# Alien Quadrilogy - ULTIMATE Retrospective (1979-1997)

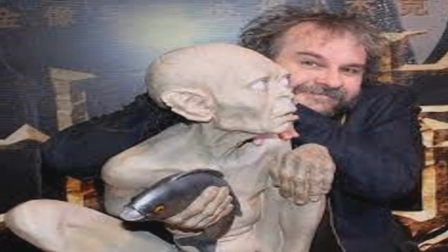(82:16)
He was approached, but he could not get excited about a new Alien film. Names like David Cronenberg and Paul W.S.
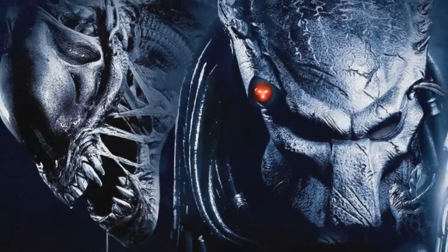(82:22)
Anderson, who went on to direct Alien vs Predator, were also considered. However, the gig ultimately went to French director Jean-Pierre Jeunet, who had made a couple of provocative and interesting sci-fi films in Delicatessen and The City of the Lost Children,
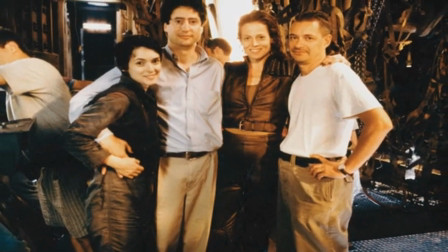(82:37)
and Jeunet accepted the offer but required an interpreter throughout, as he did not speak much English when he took on the film.
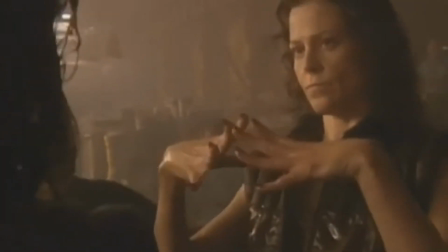(82:44)
Jeunet actively went about trying to bring on board people who could help replicate a lot of his visual beats from his previous movies,
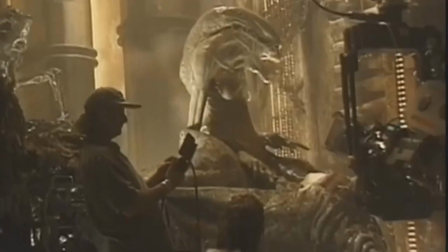(82:50)
and he hired special effects supervisor Jean-Christophe Comar and cinematographer Darius Kunji,
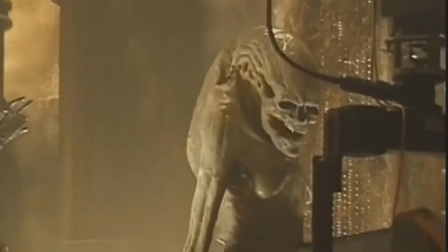(82:56)
both he had worked with on City of the Lost Children. Nigel Phelps was selected for production designer, having been the brains behind the look of Gotham City in the iconic Batman 1989,
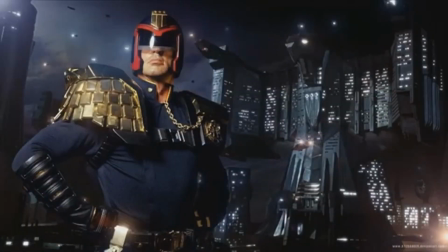(83:07)
as well as Mega City 1 in the less well-received 1995 Judge Dredd film.
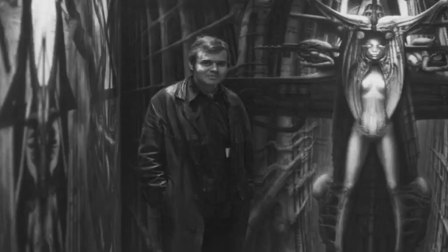(83:13) I never broke the law! I am the law!
For the design of the aliens, Jeunet was keen to bring back H.R.
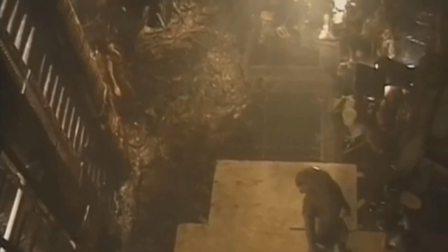(83:19)
Giger, who designed the alien in the original classic. However, the team that worked on Alien 3, Amalgamated Dynamics, ended up being asked to return for Alien Resurrection.
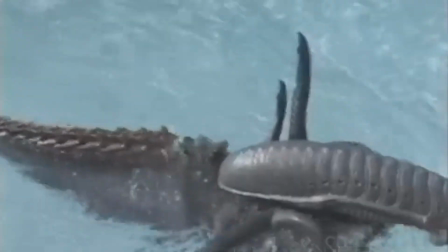(83:28)
The group based their designs closely on what the aliens would get up to in the movie, with new elements such as swimming introduced, so the aliens were given pointed tails to assist this.
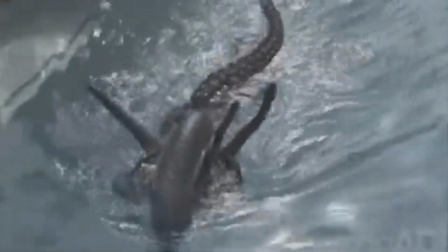(83:37)
They also modified them to have more pointed heads and chins, hoping to make them appear more vicious and in your face.
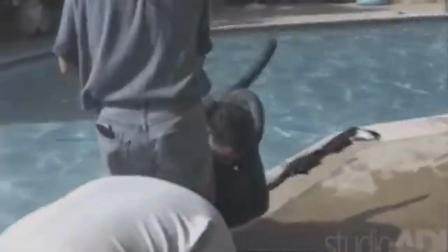(83:43)
Jeunet decided to use CGI aliens whenever the creature's legs were in frame, and Blue Sky Studios were hired to create these effects.
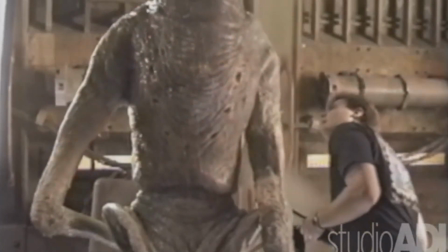(83:51)
This film also saw the introduction of a human-alien hybrid creature, and the crew were very excited by this,
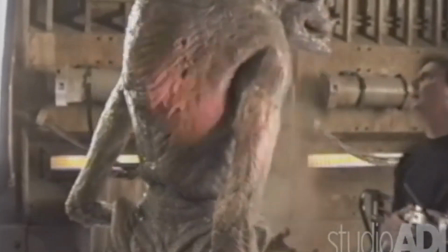(83:57)
as it gave them a chance to construct something that was entirely new to the series. An early idea was to reproduce Sigourney Weaver's features,
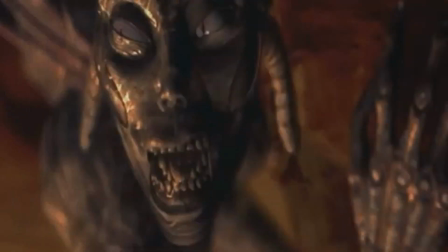(84:05)
although the crew felt this approach would have been too similar to the design of the character Syl in 1995's cult sci-fi movie Species.
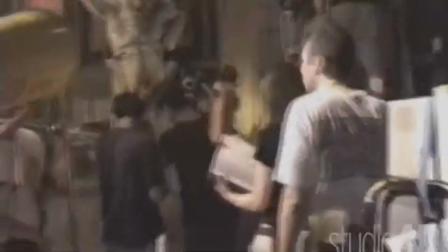(84:13)
However, eyes and nose were added to the new hybrid to allow it to communicate more emotion than the xenomorphs we knew,
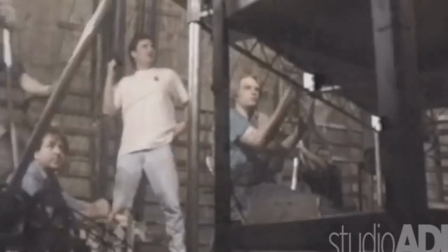(84:20)
and the intention was to give the hybrid more depth and intrigue, as opposed to just being a soulless killing machine.
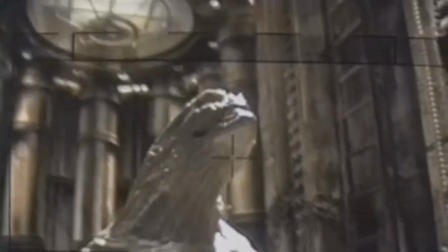(84:26)
But Junet ended up taking this a bit too far, as he desired to give the hybrid genitalia that was a mix of male and female.
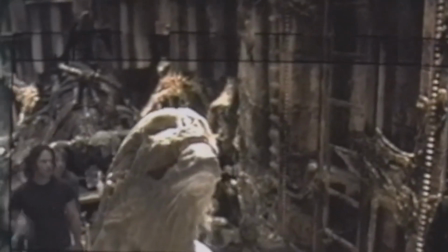(84:33)
20th Century Fox were uncomfortable with this, and Junet eventually changed his mind.
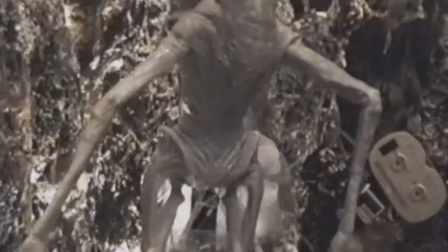(84:38)
Yeah, there's giving the creature more emotion, and then there's giving it a bit too much of a human touch, if you know what I mean.
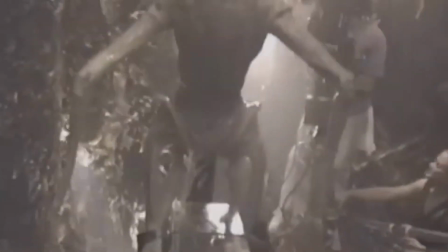(84:44)
The genitalia are actually added though, with Junet removing them during post-production.
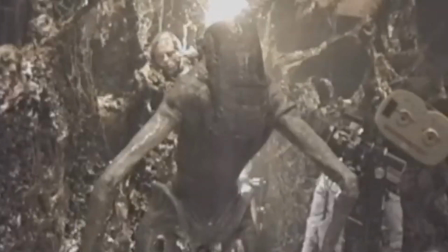(84:49)
So yeah, throughout the film's production, the animatronic did indeed have male and female genitalia mix.
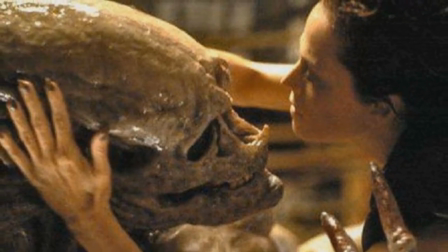(84:55)
That is mental. The studio also wanted to cut the scene which is pretty much a love scene between Ripley and the hybrid,
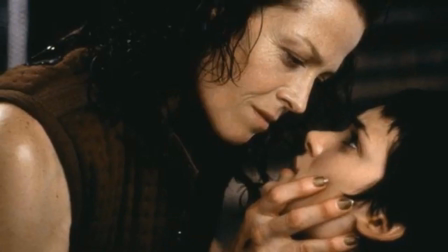(85:03)
but they decided to keep it only after Sigourney Weaver told them she would not promote the film if the scene was cut.
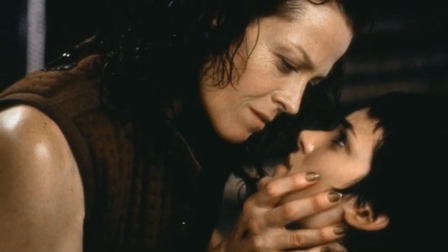(85:10)
Why is everyone involved in the Alien series a bit of a weirdo?
Must be a chick thing.
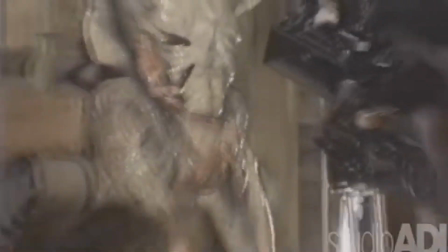(85:15)
The hybrid animatronic ended up requiring 9 puppeteers and was far more complex than the other Alien models in the film.
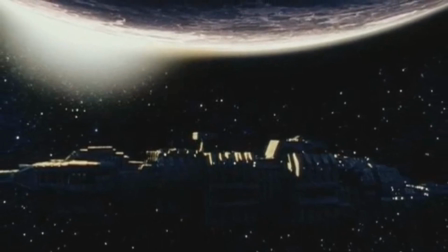(85:22)
The spaceships in Alien Resurrection were miniatures, with the visual effects supervisors resisting the use of CGI and believing models were much more realistic for ships.
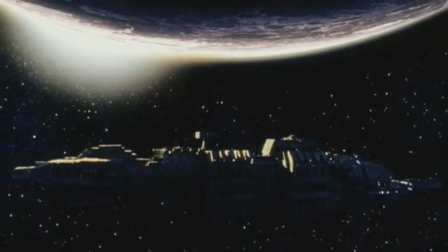(85:31)
Yeah, tell that to today's filmmakers please.
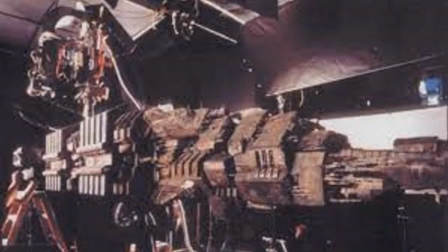(85:34)
Junet rejected the original design for the USM Auriga, stating it was too vertical for the opening shot and that it reminded him too much of a space station.
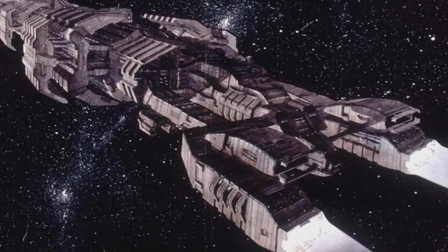(85:43)
The crew ended up coming out with another design, which was more streamlined and acceptably horizontal.
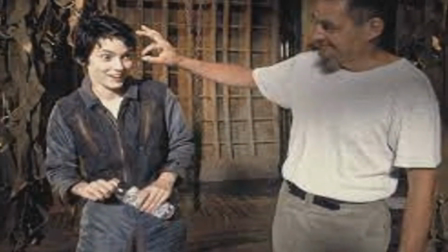(85:51)
When casting the movie, Junet selected some pretty capable actors and actresses, such as Winona Ryder as Annalee Call,
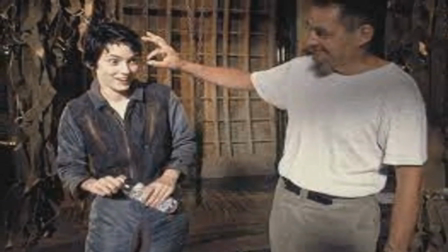(85:57)
who is secretly a synthetic life form and has a troubled relationship with Ripley in the movie.
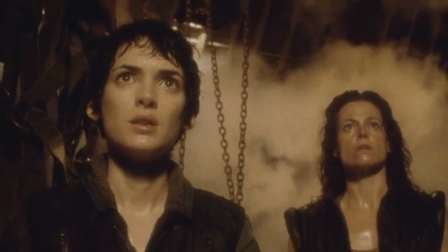(86:03)
Ryder admitted this is one of the roles she said yes to fastest, since she wanted to brag to her brothers that she was in an Alien film.
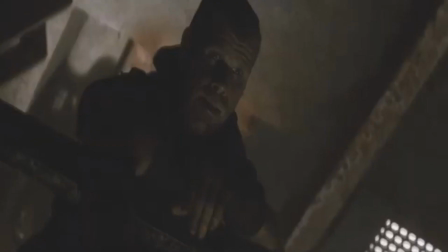(86:09)
She goes on to be one of the best characters in the movie, and Ryder, who's a great actress anyway,
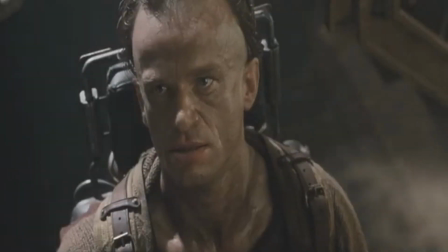(86:14)
does her best with some inconsistent material that's now and again good and now and again goes nowhere.
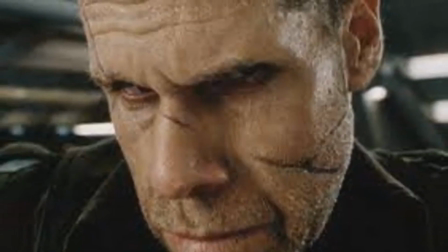(86:20)
Ron Perlman plays Ron Jonah, a mercenary with a short temper who is probably a better version of the characters in Alien 3.
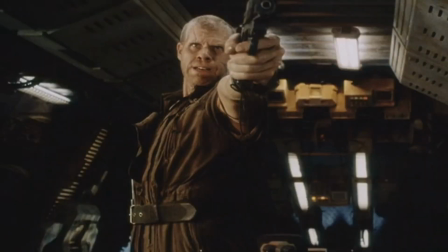(86:27)
He's a completely horrible lunatic, but he's actually pretty entertaining in his delivery.
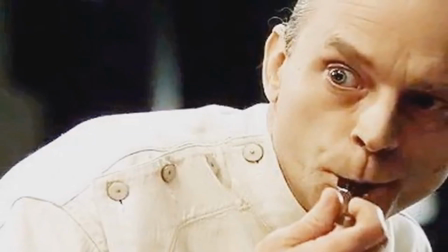(86:32) Earth, man. What a shithole.
Brad Dourif was a significant casting choice for the movie, as Dr. Jonathan Jediman,
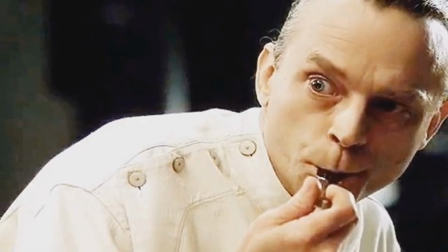(86:40)
one of the scientists who has cloned Ripley and is studying the aliens.
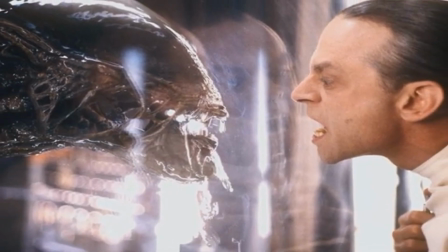(86:44)
Dourif completely gets lost in this performance, and he really understands the bizarre vibe Alien Resurrection is going for.
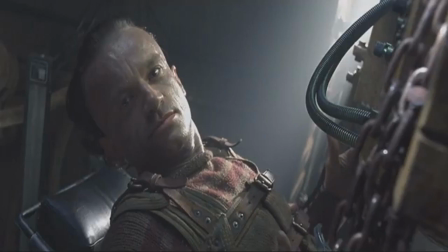(86:51)
Dominique Pinon was cast as Dom Vries, the Betty's mechanic who is wheelchair bound.
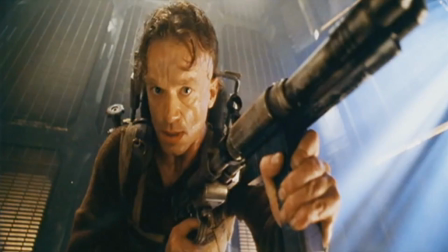(86:56)
Vries relates to Cole throughout the film and has a standoff slaying match all the way through with Ron, which is pretty entertaining.
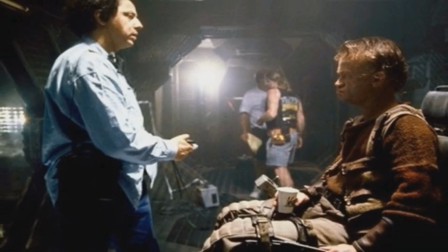(87:02)
And as a character he's quite unique, and it's refreshing to see a disabled character actually being allowed to be badass and an important part of the film.
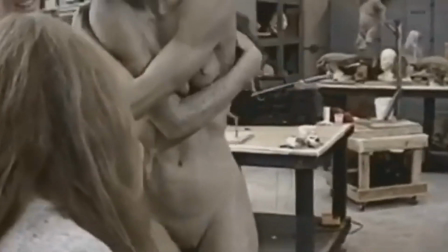(87:09)
Alien Resurrection was filmed at Fox Studios in Los Angeles, California from October 1996 to February 1997.
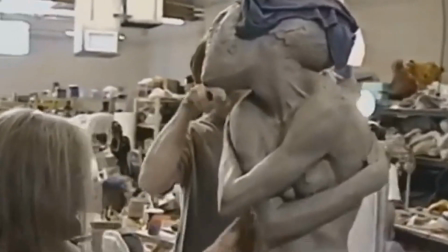(87:17)
The studio didn't pick the best time to film,
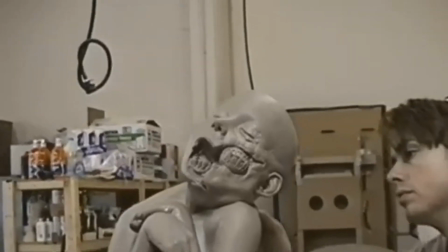(87:19)
as studio space was difficult to come by due to filming taking place at the same time for blockbusters such as Titanic,
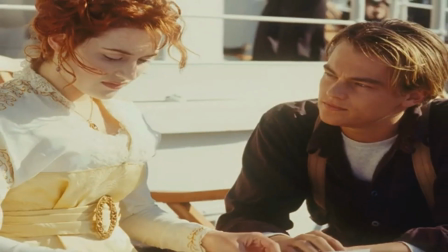(87:26)
Starship Troopers and The Lost World Jurassic Park. Darn that James Cameron, taking up so much space with Titanic.
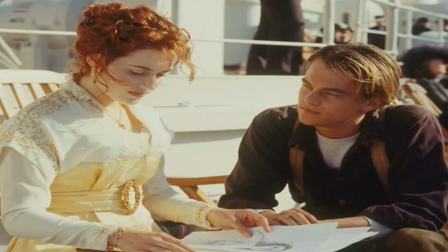(87:33)
Could you have brought it down a peg?
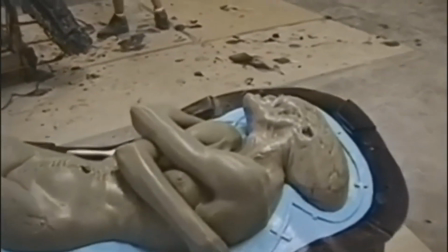(87:37)
However, it was Sigourney Weaver herself who decided to film the movie outside of England for the first time, believing the schedules in the previous entries had exhausted the crew.
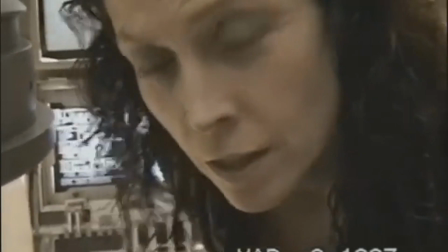(87:46)
A big focus for Junet was portraying the new Ripley clone as skillful and unpredictable,
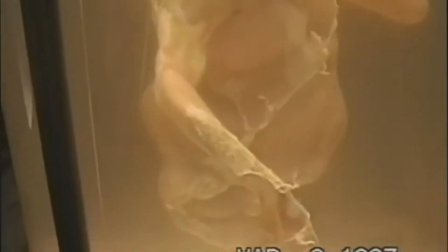(87:50)
so a scene was filmed in which Ripley throws a basketball through a hoop while facing the opposite direction.
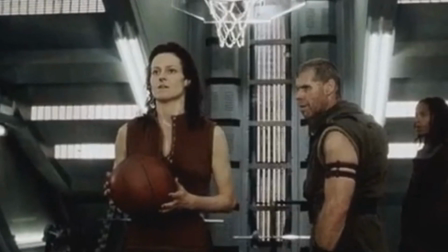(87:56)
Weaver trained for 10 days, and Junet at one point considered using a machine to throw the ball, or even to CGI it.
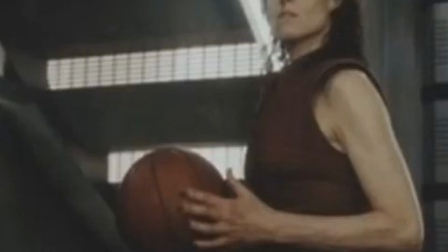(88:04)
Weaver refused and was determined to genuinely make the shot. The scene required dozens of takes, with Weaver failing countless times.
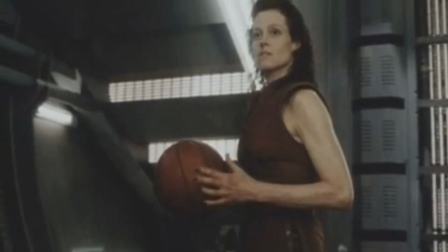(88:11)
The crew were on the verge of giving up, but on her last shot,
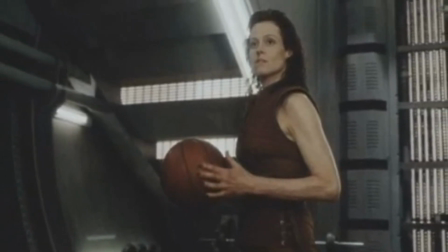(88:15)
Weaver was successful and caused Ron Perlman to break character as he turned to the camera to exclaim his shock.
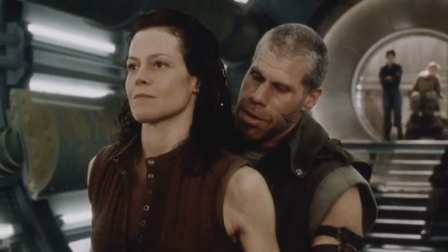(88:21)
There was enough of a pause between the successful dunk and Perlman's reaction for the film's editors to cut the scene accordingly during post-production.
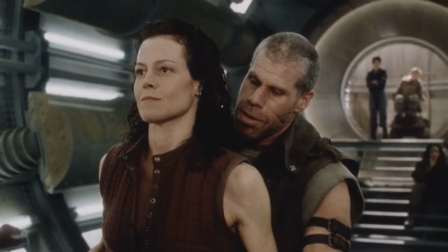(88:29)
Weaver was delighted with the shot and has gone on to call it one of the proudest moments of her career.
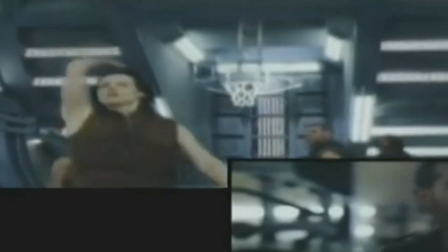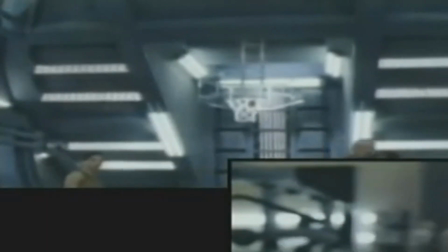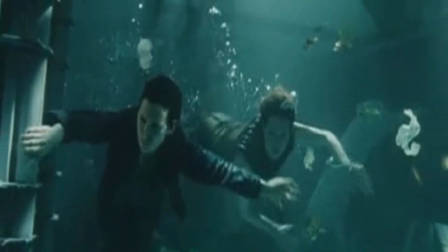(88:44)
For the first time in the series, an underwater scene was shot, with the entirety of Stage 16 at Fox Studios reconstructed into a huge tank that contained
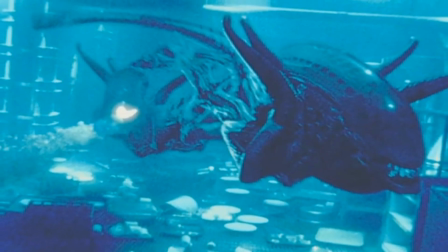(88:54)
548,000 gallons of water.
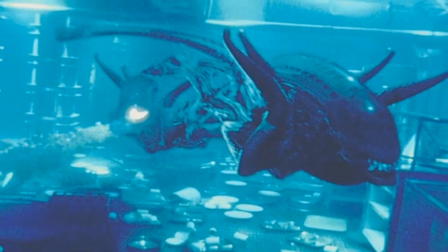(88:55)
The actors were subjected to about 15 underwater training sessions in swimming pools around the Los Angeles area before arriving at the underwater set,
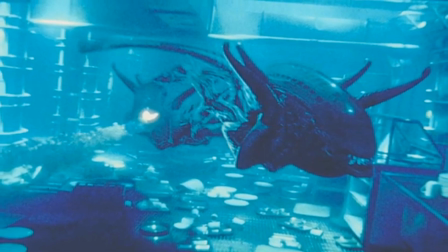(89:03)
where they underwent a further 2 weeks of training before anything was shot.
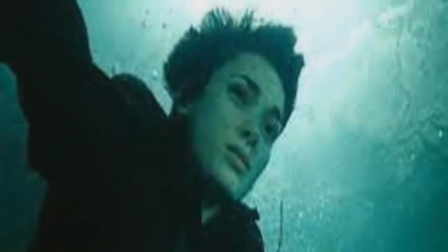(89:08)
Actress Winona Ryder struggled early on with the scene, as she had nearly drowned at the age of 12 and had not stepped foot in water since.
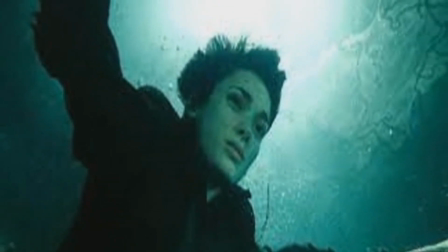(89:15)
She asked to use a body double, but ultimately realised it would have been too obvious to audiences.
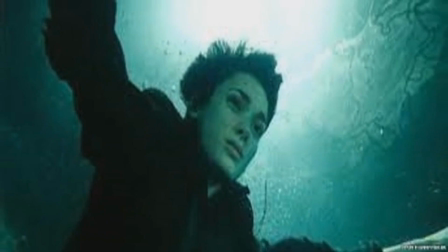(89:20)
Admirably, Ryder filmed the scene, but suffered from severe anxiety.
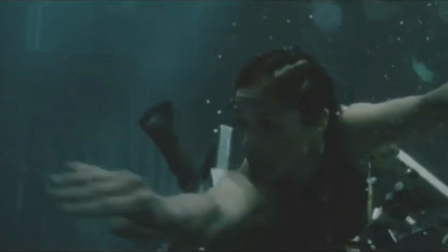(89:24)
In order to heighten contrast, the cinematographer used an electric blue tint for the underwater sequence.
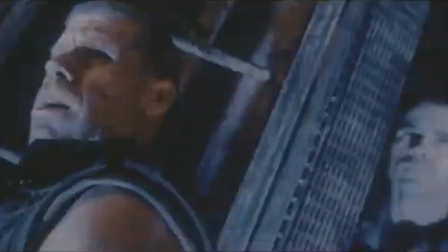(89:30)
He also added silver to the printing process. Throughout the movie, this had the result of making the dark colours richer and giving everything a metallic tinge.
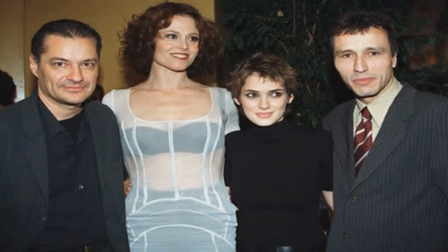(89:41)
Alien Resurrection opened early in France on November 12, 1997, earning over $6 million and climbing its way to the top of the French box office.
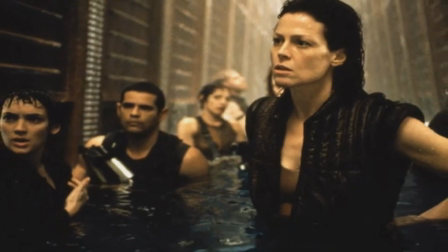(89:49)
The film made its way to the United States and Canada on November 26 and debuted at number 2 at the box office, behind the Robin Williams Disney project, Flubber.